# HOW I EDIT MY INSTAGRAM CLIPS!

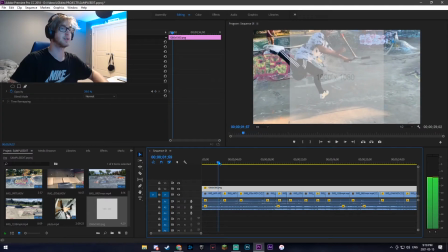So if I turn that down, I can still see the clips, and then I can see exactly the scale of every clip.
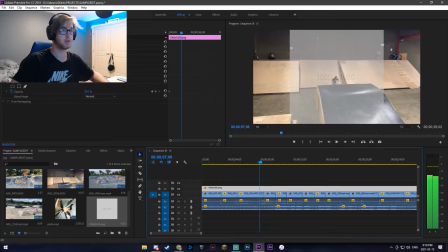So I see here that I could definitely make that one bigger. So let's put that scale. I'm gonna start with in the air. Let's do,
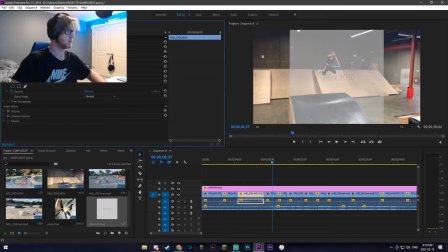that didn't work. Let's just retry this. Let's do zoom in, adjust it up, and watch the clip. So it's going to be 163. I'm going to remember those measurements.
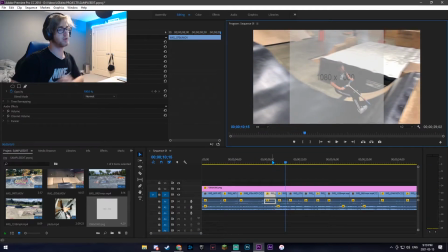So that's perfect. Perfect right there. So I'll remember that, 960, 784, and 163.
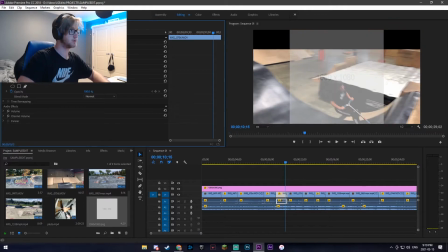And then I will do that here. So 763, 163, perfect.
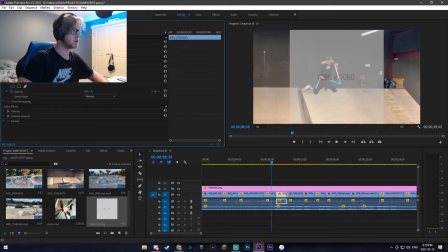Sorry, this second clip up here is supposed to be 784, so I'll adjust that so that it's perfectly the same as this one.
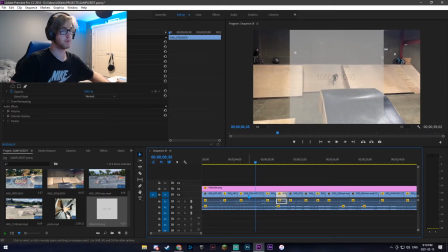So 784 and 163. Let's do that again.
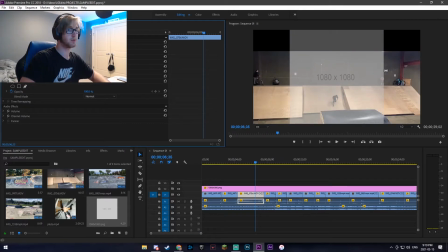784 and 163, so that the scale is consistent throughout the rest of the clip.
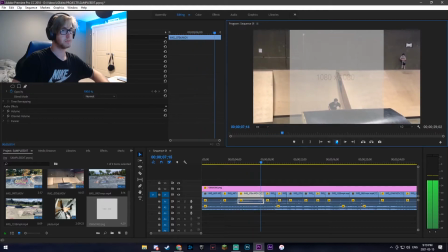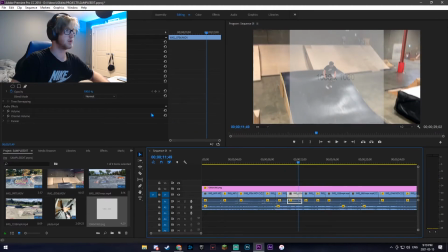And then I'll do the same for this clip here. So let's do 163 and 784.
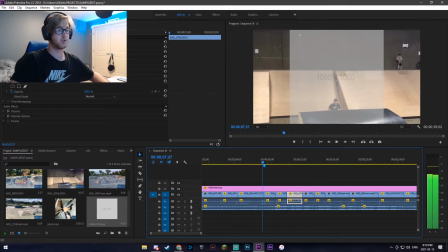And that way, their whole section with the re-under and kickless is consistent and doesn't look too choppy going up and down.
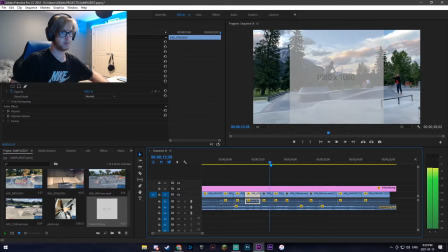And you can also do this with other clips too. Like I would probably do it with this back scoot because it's pretty small in the frame.
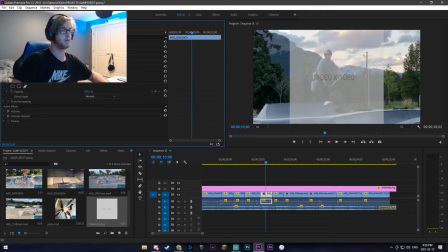So I would increase that scale by a lot
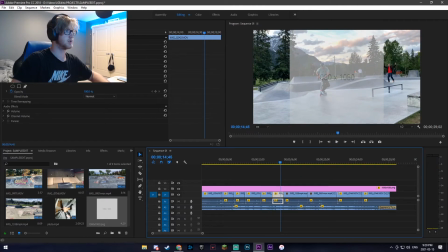so that you can see more. So let's do 253 here too.
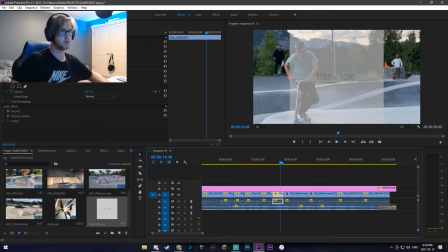And that one doesn't fit perfectly in the box, so you could also make it a little bit smaller of a scale. And plus, eventually, if you make the scale too big, it gets a little bit more pixelated because it's only so big of a resolution.
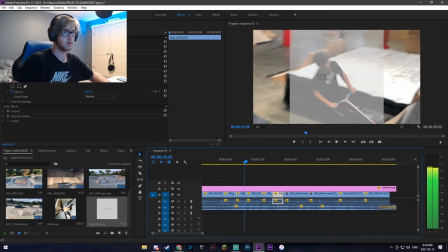So yeah, it looks all good, fits in the box how I like it too.
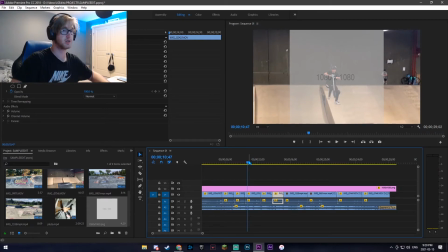And this is how it'll look on Instagram, is just the stuff in this box because the outer edges will be cropped out.
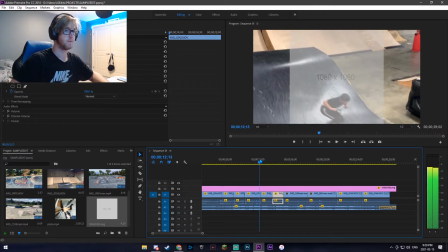And it looks good to me.
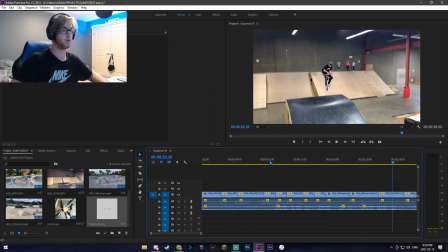So after I'm done with this, I can cut it out because obviously you don't want that to actually show up in your edit. And then I'll go to my file.
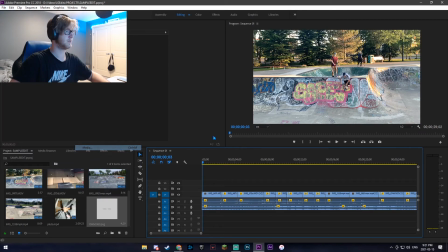I'll export my edit as a 1080p 60 FPS.
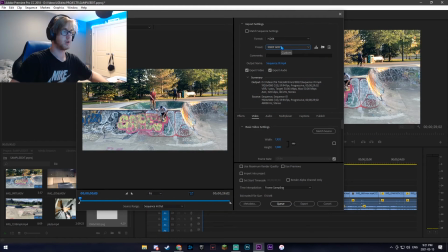So I have one right here. And then I will export it and then upload it to Instagram. Okay guys, I hope you guys enjoyed this short little video on how I edit my Instagram edits. Should be going to the skate park soon and film some more videos for you guys. I have tons of ideas stashed away so that I can make some great content for you guys. So yeah, thank you guys again for sticking around. I really appreciate it, and thank you guys for watching. I will see you in the next video. Peace.
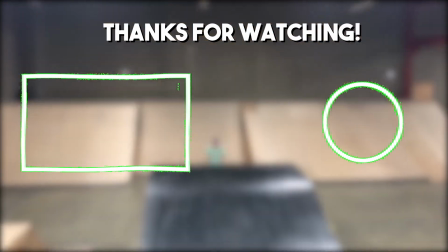Tastes good like soul food. Parked up outside in the old school.
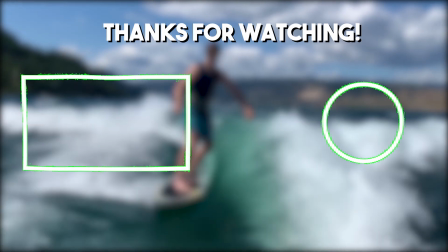The new me back with the OU.